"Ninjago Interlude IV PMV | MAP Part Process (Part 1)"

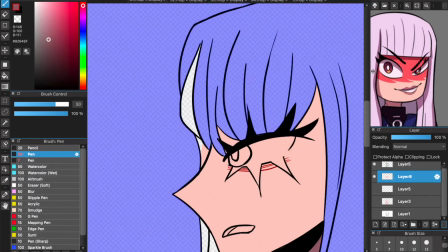[8:11]
And I looked up a reference of the castle because I needed to, like, these are they're in the palace currently,
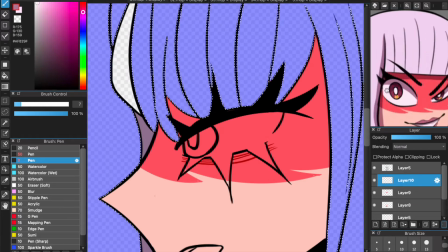[8:19]
and also Harumi blew up the palace, so like it needs to be better.
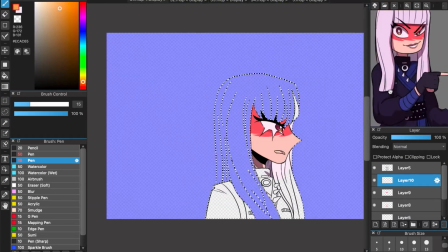[8:26]
It just needs to be okay, you know.
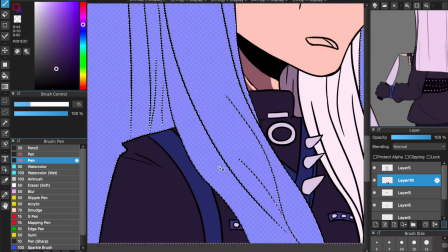[8:34]
The background will come in later, but I was just like looking it up like currently.
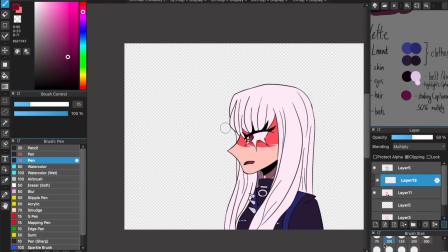[8:42]
I decided not to use pure black. I also decided to skip the lipstick because the style just looks weird that way.
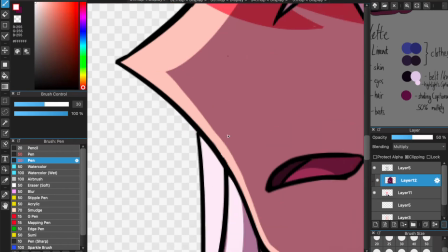[8:49]
And I decided to go with this really dramatic lighting, like, you know, that rim lighting,
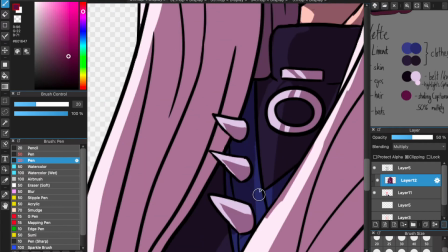[8:57]
because it makes sense that way. The light will be coming from outside of the wall, which they were facing, if you remember.
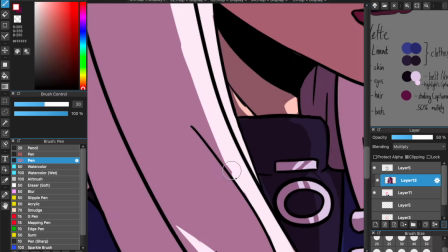[9:07]
Anyways, now it's like I decided to use like another set of shadows for the hair.
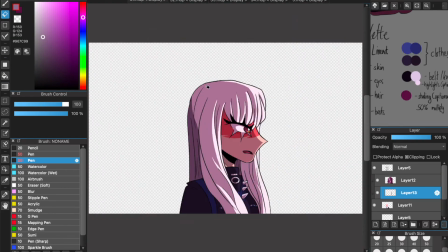[9:14]
You can see like the inside shadow and this part. This part I got a bit confused as to how to add the shadow, but eventually I figured it out and it looks okay.
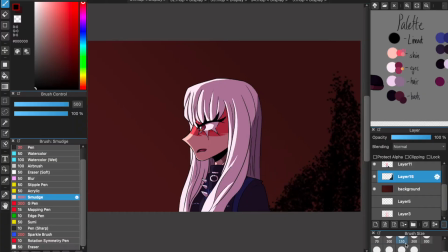[9:23]
It's actually not a 50% multiply, like 250% multiply. I color picked from the Harumi thing.
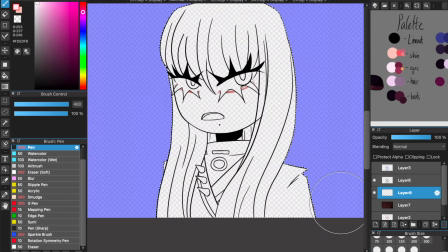[9:30]
I think I did something weird, I'm not sure. Anyways, yeah, this is me like making the castle background, and I think I copy pasted it into the second frame.
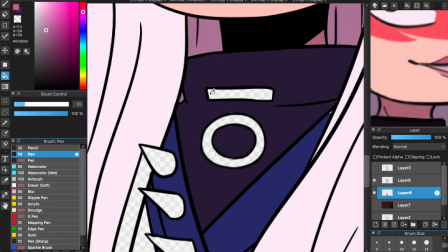[9:39]
The good things about PMVs is that the backgrounds you don't have to worry that much about.
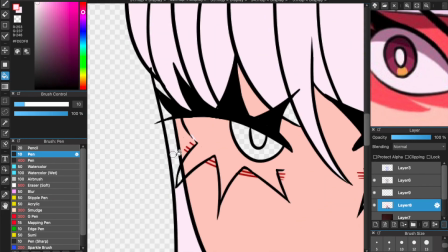[9:45]
And yeah, I forgot like some details. You can see that like you will forget some stuff, so you need to make sure that you don't like make anything,
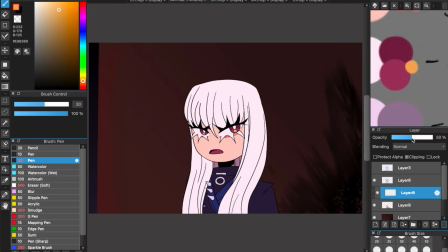[9:54]
you don't merge your layers immediately when you're done. because I merged my layers later,
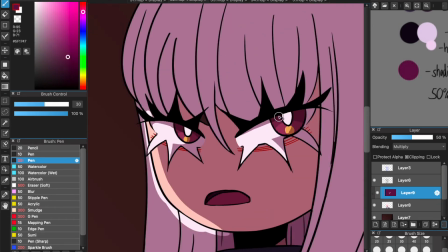[9:58]
and yeah, I forgot the makeup thing. So it sucks when you have to like draw over stuff again.
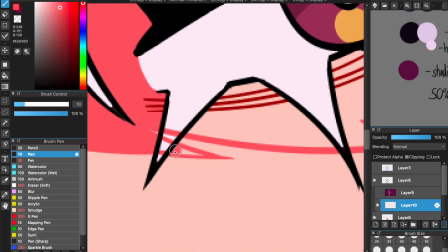[10:06]
There's a trick with the multiply layer. Other than using the eraser brush, you can also use a brush that's just colored white.
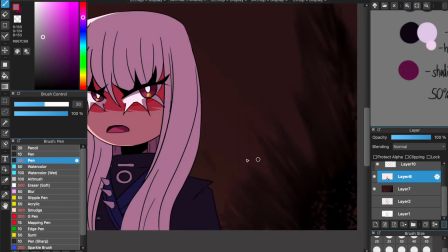[10:14]
This way there will be like, it will add nothing basically, but it will help you control the amount of shading there is.
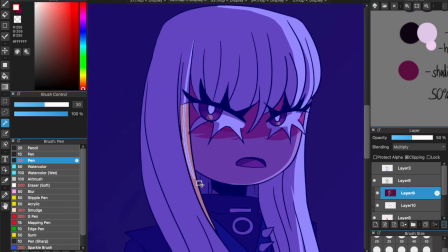[10:22]
And this is me, I'm trying to like make sure it stays consistent and everything.
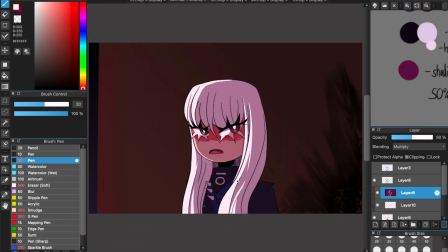[10:30]
Trying to make sure that her eye isn't like too bright, because like it's supposed to be very dark, this place,
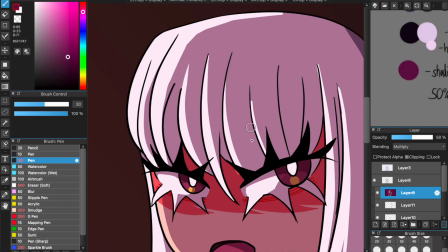[10:37]
and she's also turned away from the light now, so I shouldn't have been giving her that much lighting,
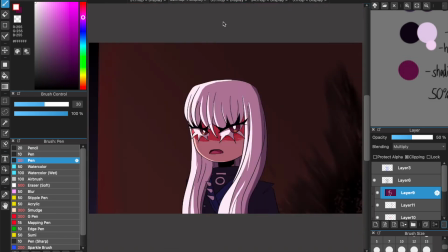[10:44]
but I don't know, it looks cool. Yeah, I added a bit more right there.
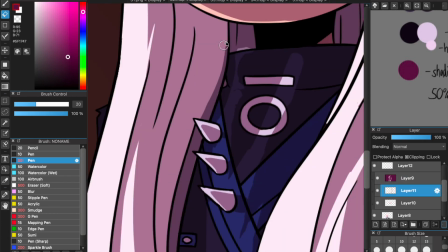[10:49]
And yeah, this is me trying to color.
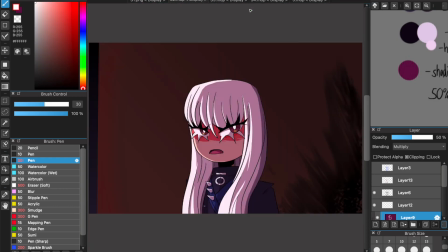[10:54]
I'm trying to take shortcuts because it was taking a bit long, and I can't really use my computer for a long amount of time.
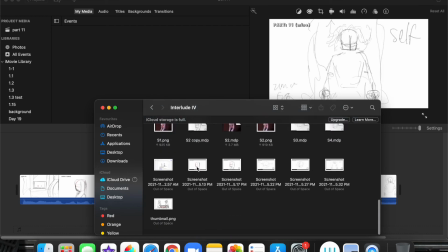[11:00]
Anyways, now that you're done, you can save your thing as PNG, and actually first you should just cut.
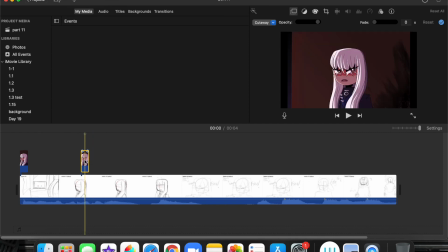[11:06]
You should cut your frames up, and yeah, there we go, there we have it. And now I've like cropped it a bit, and yeah, that's all.